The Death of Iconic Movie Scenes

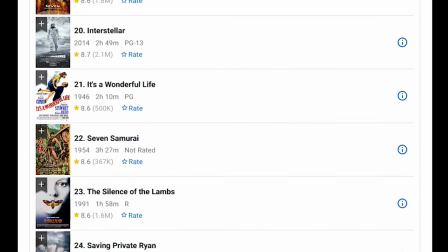The movie currently stands on IMDb as the 15th best movie.
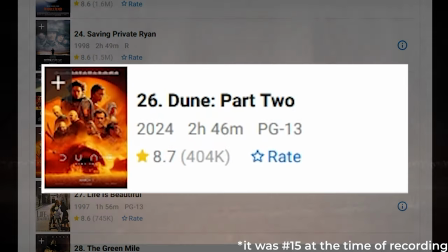Of course it's going to drop, but with this rating there should be no struggle to define an iconic scene.
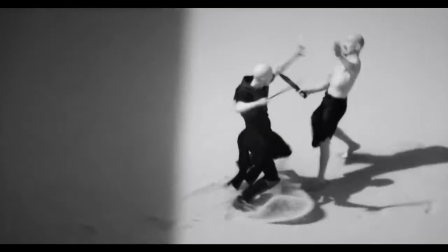Maybe the scene on the home planet of the Harkonnen. Or Chalamet and Butler's shared scene.
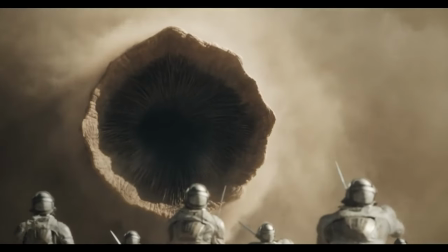I don't think it will go down in movie history as this outstanding scene you haven't seen before.
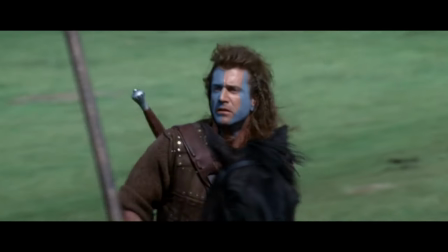But maybe I will be proven wrong about this. Perhaps directors don't deliver emotionally satisfying scenes as before.
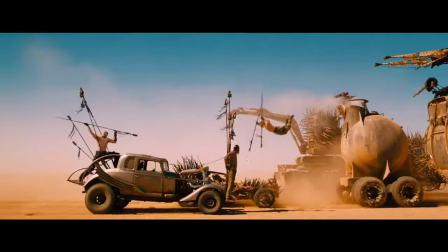Or the division from loud, big blockbusters and small, quiet indie movies is also at play here.
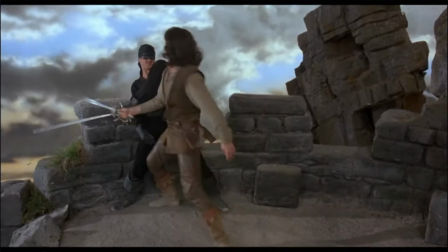Imagine once there weren't two separate things, but you could find them in one movie. You don't have to turn your brain off for a fun movie, it can be fun AND smartly written.
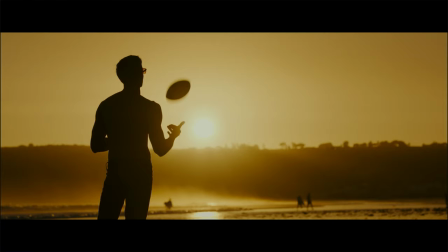Now and then comes a movie along like Top Gun Maverick. Maverick arguably even may be a better film than the original, but which Top Gun contains more iconic scenes?
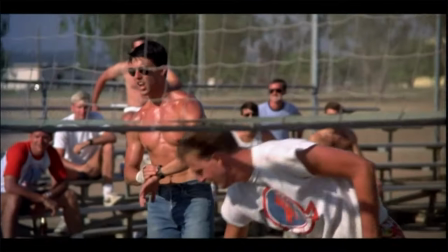That's by no means an intention to diminish the quality of the picture, but only something that funnily happens to be that way.
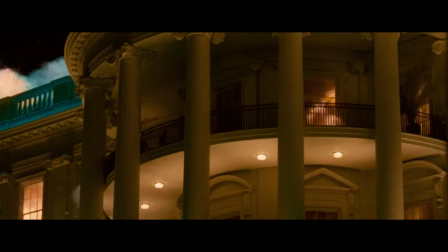Not only the cream of the crop has iconic scenes, so the quality is not always a hindrance.
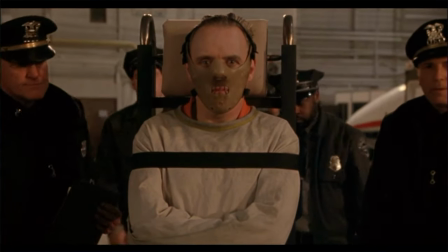I'll bet really outstanding movies have more than one iconic scene, whereas I struggle with recent outings to find even one.
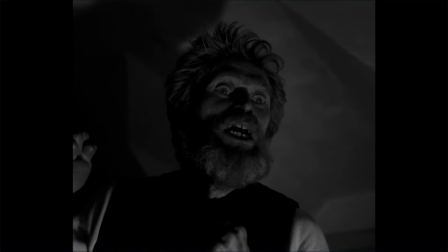Defoe's monologue in The Lighthouse is amazing, but it doesn't have the same impact as Gollum's scene.
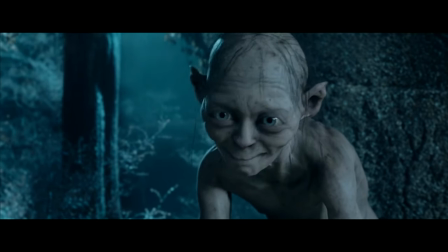Feels like an unfair comparison? Okay, let's compare the iconic scenes from Spider-Man movies.
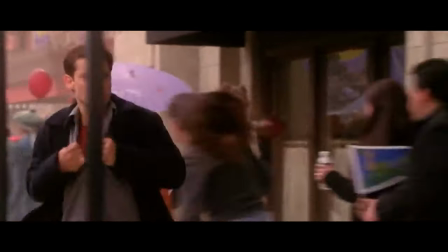Picture the iconic scene from the OG Spider-Man. It's this.
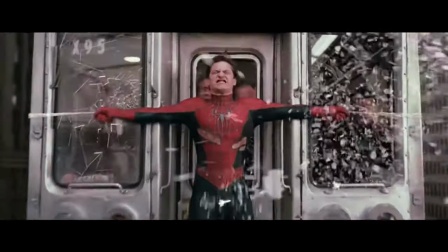Or Spider-Man 2. Neat. Now the iconic scenes from Tom Holland's Spider-Man.
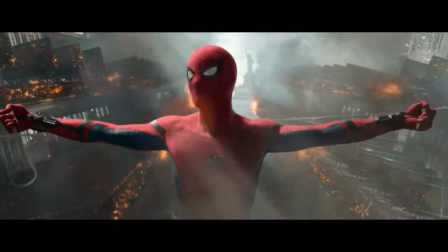They struggle to have an identity on their own, even borrowing imagery from before.
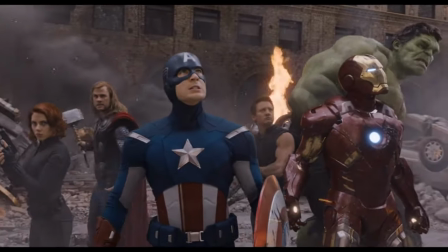Although the MCU had iconic movie moments, the last one happened in 2019.
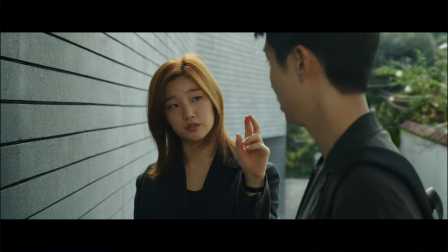Again, 2019 may be the last year of iconic movie scenes. Certain snaps left a mark and were the culmination of the MCU as a whole.
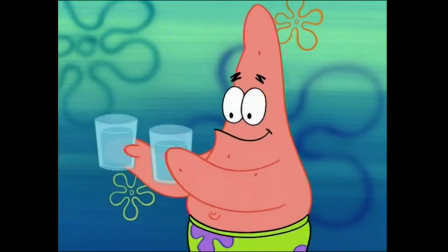Everything that came afterwards is only DLC. Through the postmodern lens one could say we have nothing new to see.
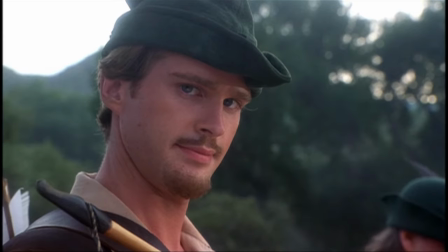After sequels and reboots and everything in between you can't be surprised anymore. Right? The well has run dry.
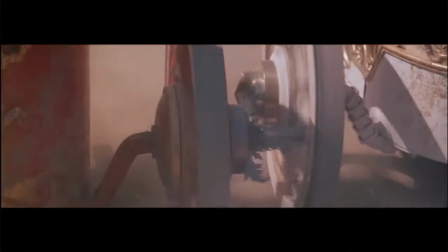There are movies which were setting new standards and became the definitive version of a topic. The movies that followed after have always been compared to their achievements. You can't see an Exorcism movie without comparing it to The Exorcist. But I think you can always add something fresh and new to the conversation.
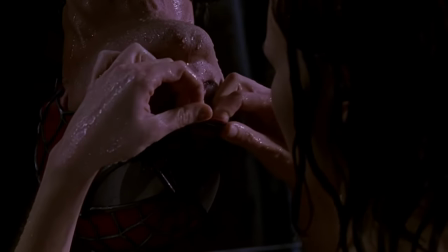Interestingly Spider-Man 1 and 2's most iconic scenes haven't been pulled from any source material.
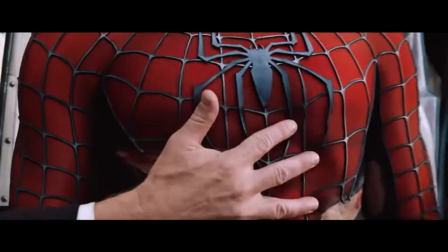They took matters into their own hands to deliver something astounding and memorable.
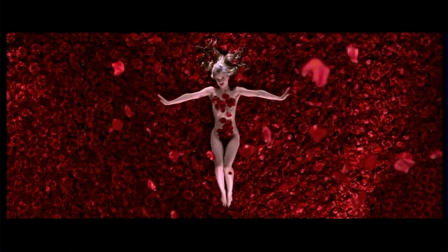Colors help oddly well to remember specific things like you may vividly remember a piece of cloth you had as a child having a certain color.
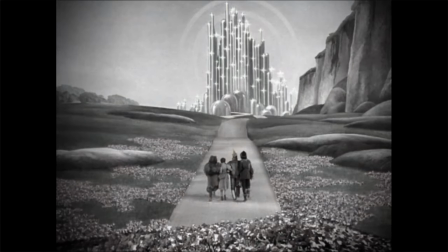You surely know the important color schemes in these scenes.
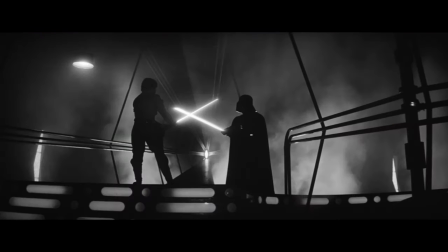Set design and costume design are often unsung heroes that can make or break a scene to enter our minds and stay there forever after.
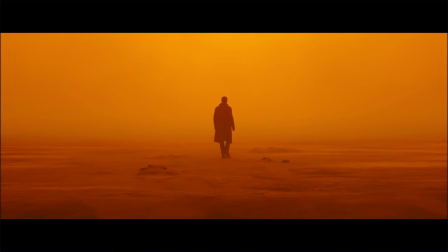Of course beautifully shot scenes still exist, but that ain't a free pass for iconic status.
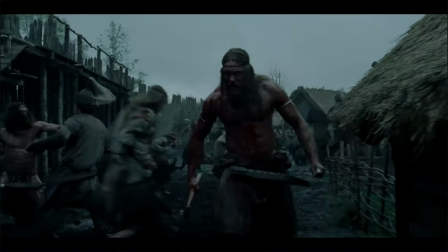Not every beautifully shot scene is guaranteed to be iconic, though there were certain common ways in the past who may have helped,
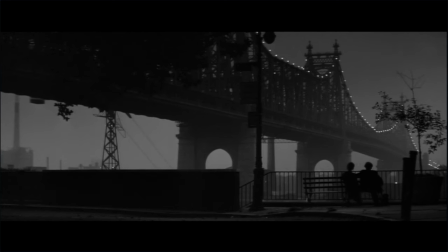like the use of silhouettes, the moon,
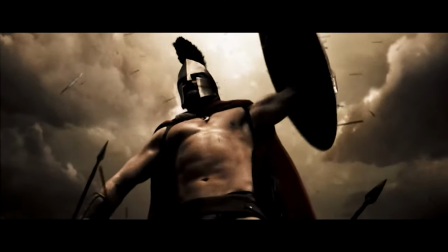or slow motion, to signal importance.
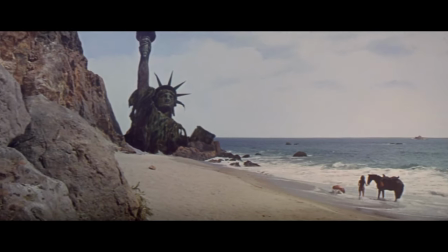A lot of ending scenes also became iconic, because people often judge the whole movie by its ending,
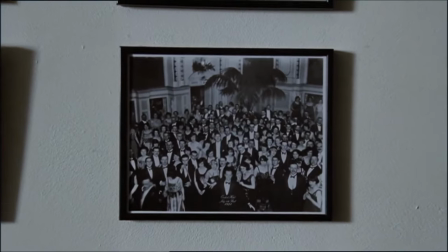so if it left a big impression, it was more likely to slip into the cultural milestones of filmmaking.
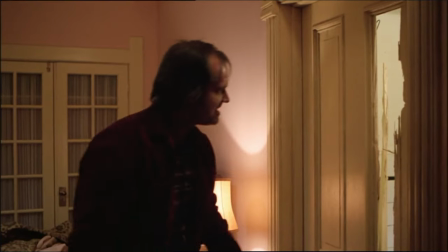Sounds also aid in remembering iconic scenes like unforgettable quotes you can cite.
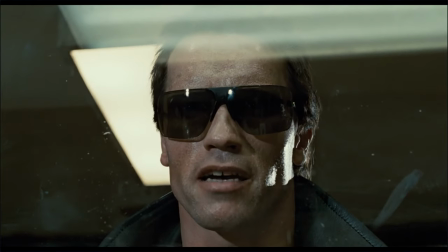Even if you haven't seen the movie. Or the music playing during the scene.
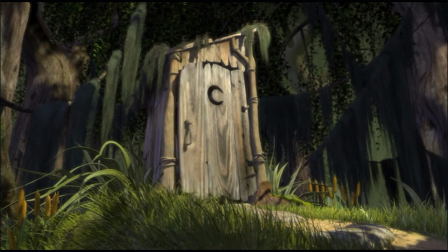If you see these following clips you will know the musical linked to it.